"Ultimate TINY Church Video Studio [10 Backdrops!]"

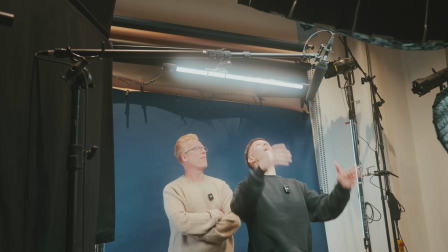They're the Love best. that on a hair light. Because I guess, if I'm standing here on my marks, of course, the hair light's hitting my hair, but then it's also getting like my shoulders.
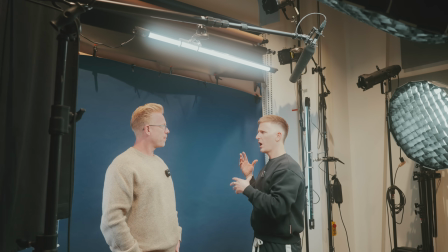So there's even more separation from the background, which I'm guessing is important when you're shooting against a backdrop too.
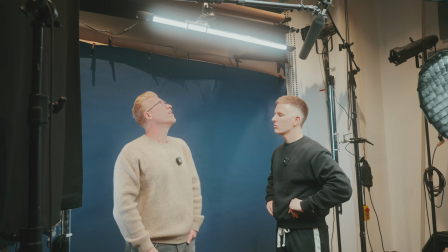Yes. Yeah, really helpful. And it just helps, again, separation is what we're looking for. And these lights are really nice for just dialing in all the things.
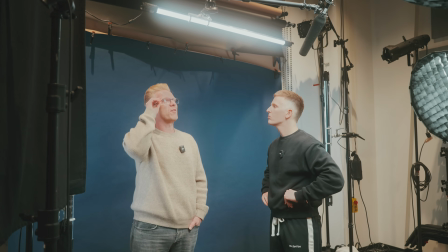Temperature, they're full RGB as well. So if you want to get more of a bluish tone, you could do that.
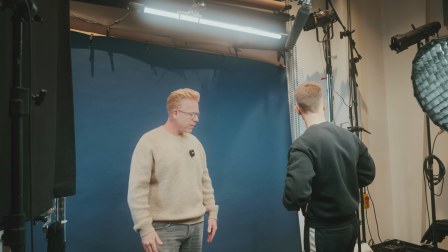And then we use them as well for a separate for the backdrop. And those are behind the subject so that you don't get any bleed on your subject.
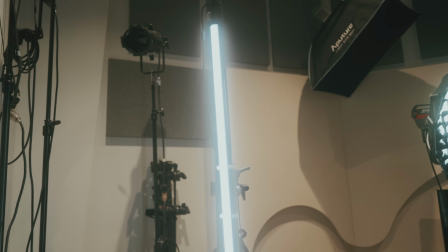Right. Okay. So we got two more Nan lights, one on each side of the backdrop. These are vertically mounted.
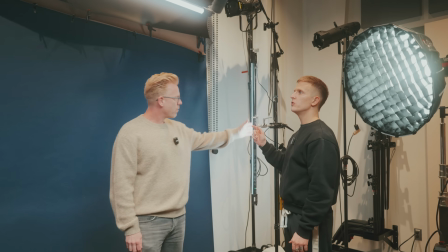And I'm guessing you said for different backdrops, sometimes you'll turn them a little more blue,
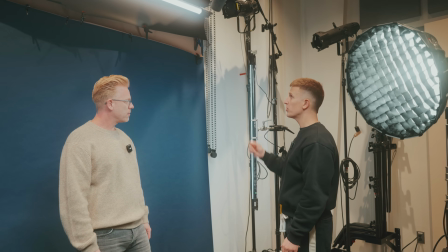Sometimes you'll turn them a little warmer depending on the backdrop that you have. That's right.
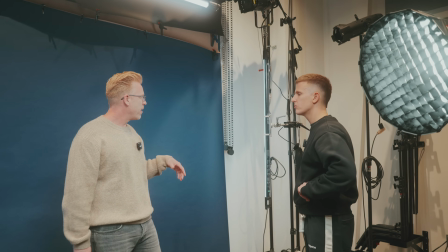So this one will go a bit cooler, sometimes on this, kind of more of a cool vibe, but then on a beige, I'll pull it down to closer to maybe like 4,500 Kelvin.
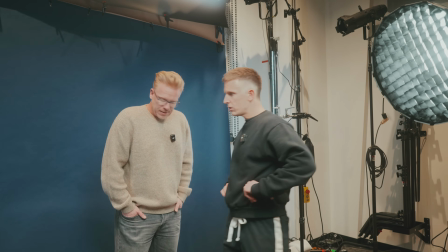Okay, tell me about the 4 NAND lights that you smuggle over here. It sounds like you have a NAND light, yeah, well, let's call it that, sure.
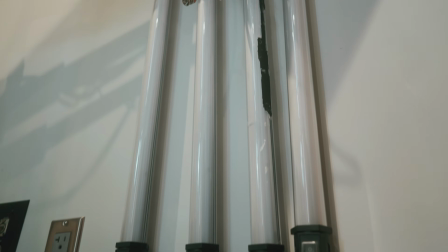4 different here that are just plugged in at all times.
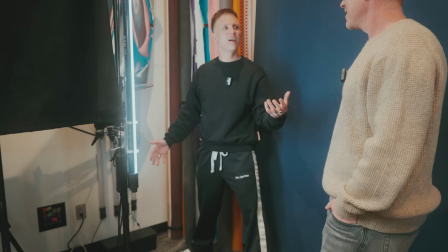That is the one thing about the NAND light that's frustrating, is that like it has a battery, so you can run it without a plug, but the battery lasts about 3 minutes.
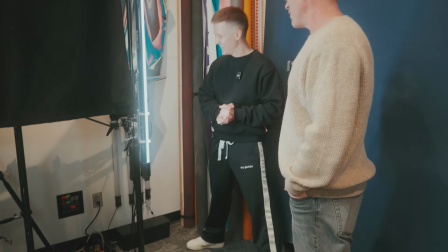Yeah, exactly. Maybe 45. But yeah, exactly.
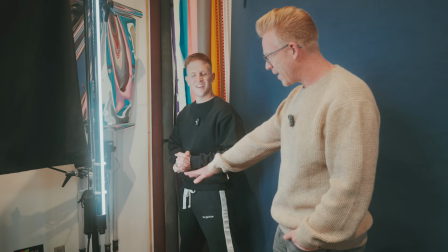So we leave them here, but we do use them on multiple shoots, but I just tried to clean it up and keep them somewhere,
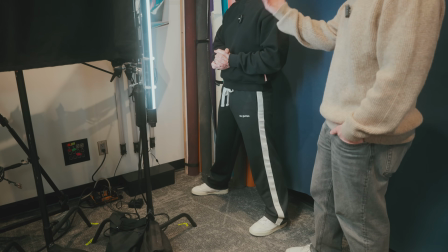but they're mounted on the wall, and then we can pop them off anytime and take them out on location.
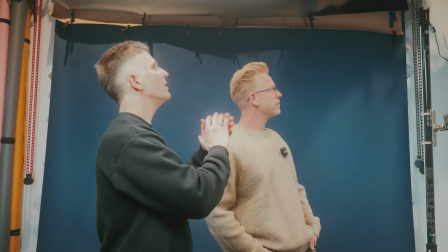Final lights that we want to cover in this room are these lights that I don't recognize, which makes me think that they're maybe a bit older. They are working on the backdrop. Sorry, that wasn't a joke about you, but please tell me about these lights.
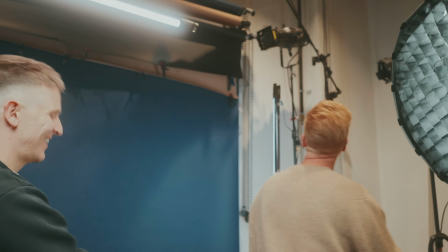Yes, all right. Well, these lights are actually old lights.
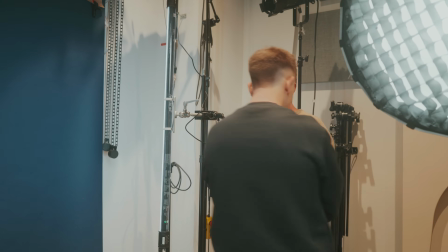When we moved into this building, we upgraded all of our front lights in the auditorium to LED.
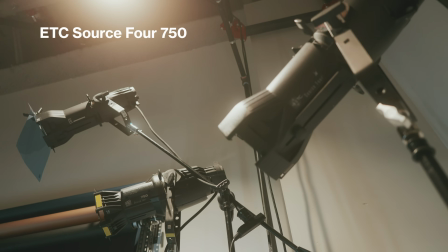So these are all the old Licos that are old incandescent ETC source 4.
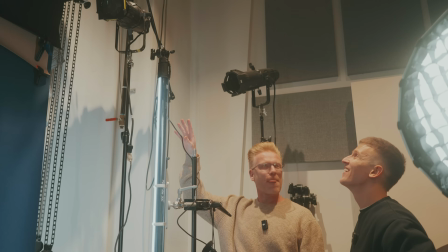Oh, so does it get like really hot? They get real hot, yeah. That's why they're so high up, to stay far away from the presenters.
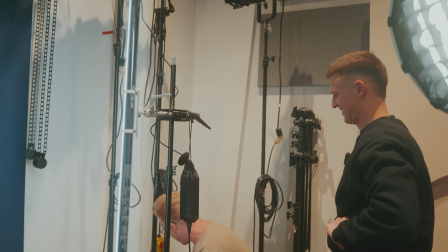Yep, exactly. So we do just some, actually funny enough, these two together kind of create what we call cloud blue,
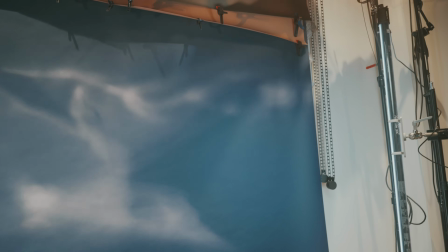which is a combination of a warm kind of gel and a cool one.
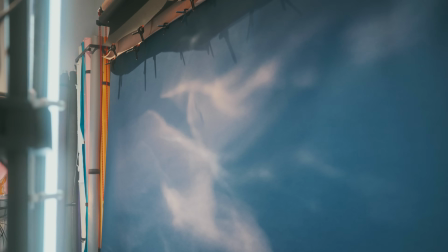So we gel that one down a bit, but combined, you get sort of this interesting kind of blend.
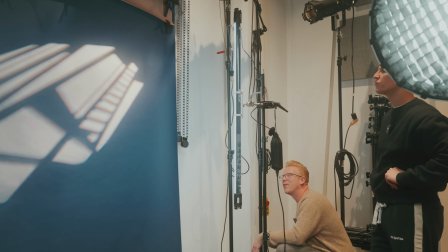So we'll do some stuff like that. This one's another Lico. We run just a gobo in, and it kind of just gives some different, textures to the background.
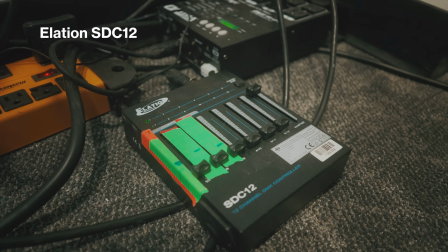So that's just running on a little mini light board here and an old DMX box.
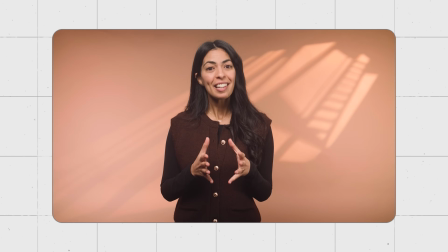Right, so instead of just the plain paper backdrops, now you're adding these scratches, these gobos to add more dimension, visual interest.
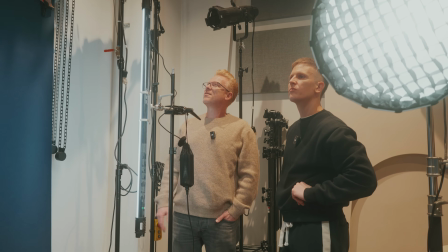Yeah. Again, it's kind of trending right now, some of that idea. So just kind of a cool way to make it sort of unique and fresh, which I like that.
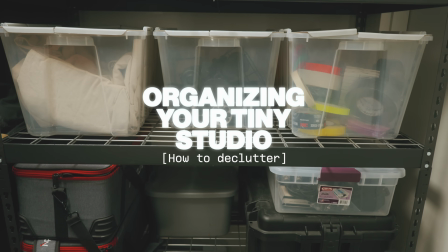Creatives don't really have the best reputation for organization. I would say, though, that the smaller your studio is, the more important that organization and storage becomes. I think it's so obvious, the thoughtfulness that's gone into that element of this room.
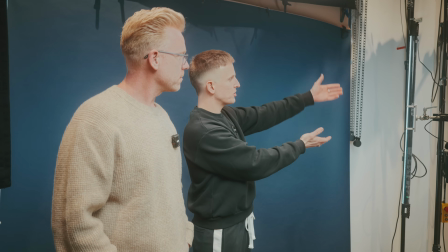I mean, my eye is drawn maybe first to this precious little C-stand stand over here.
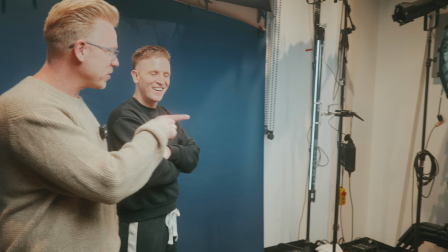Is that a recent addition, or? Yeah, we actually, funny enough, we just added that last week because we were running into C-stands.
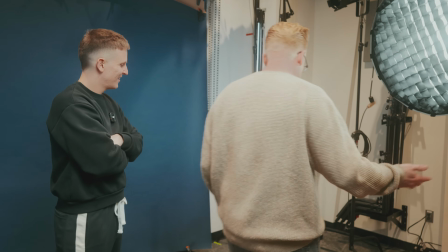They're just all over the place. So they were taking up all our space.
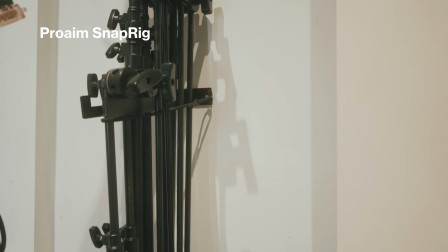So I found this Pro-Aim, I think it's called a Pro-Aim C-stand holder, and it has a couple parts and a little bungee that just keeps up to 6 stands on it.
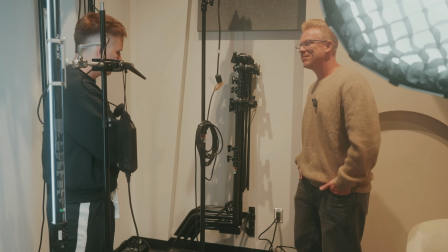So just keeps them off the ground, on the wall. Real easy. And then what about the acoustic treatment?
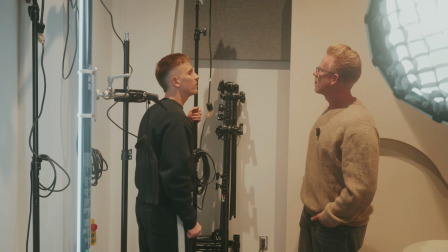Is this $10,000 worth of baffles that you have here, or?
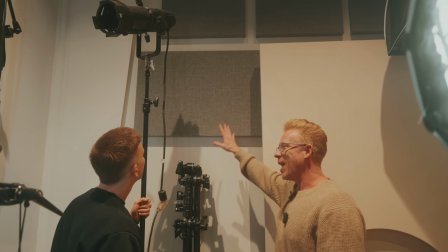Well, again, this is something we had from a campus that we had planted, and we shifted locations, and we ended up keeping these.
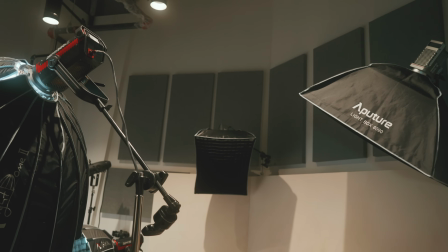Specifically, I kept them in a room because I knew I'd need them, and so they were just in storage for a long time, and then repurposed.
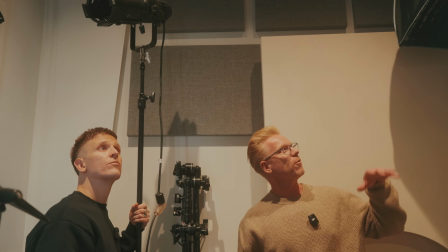Right. So when we moved in here, I just had a lot of audio bouncing, so we were able to kind of put them all around to just help control the audio in here.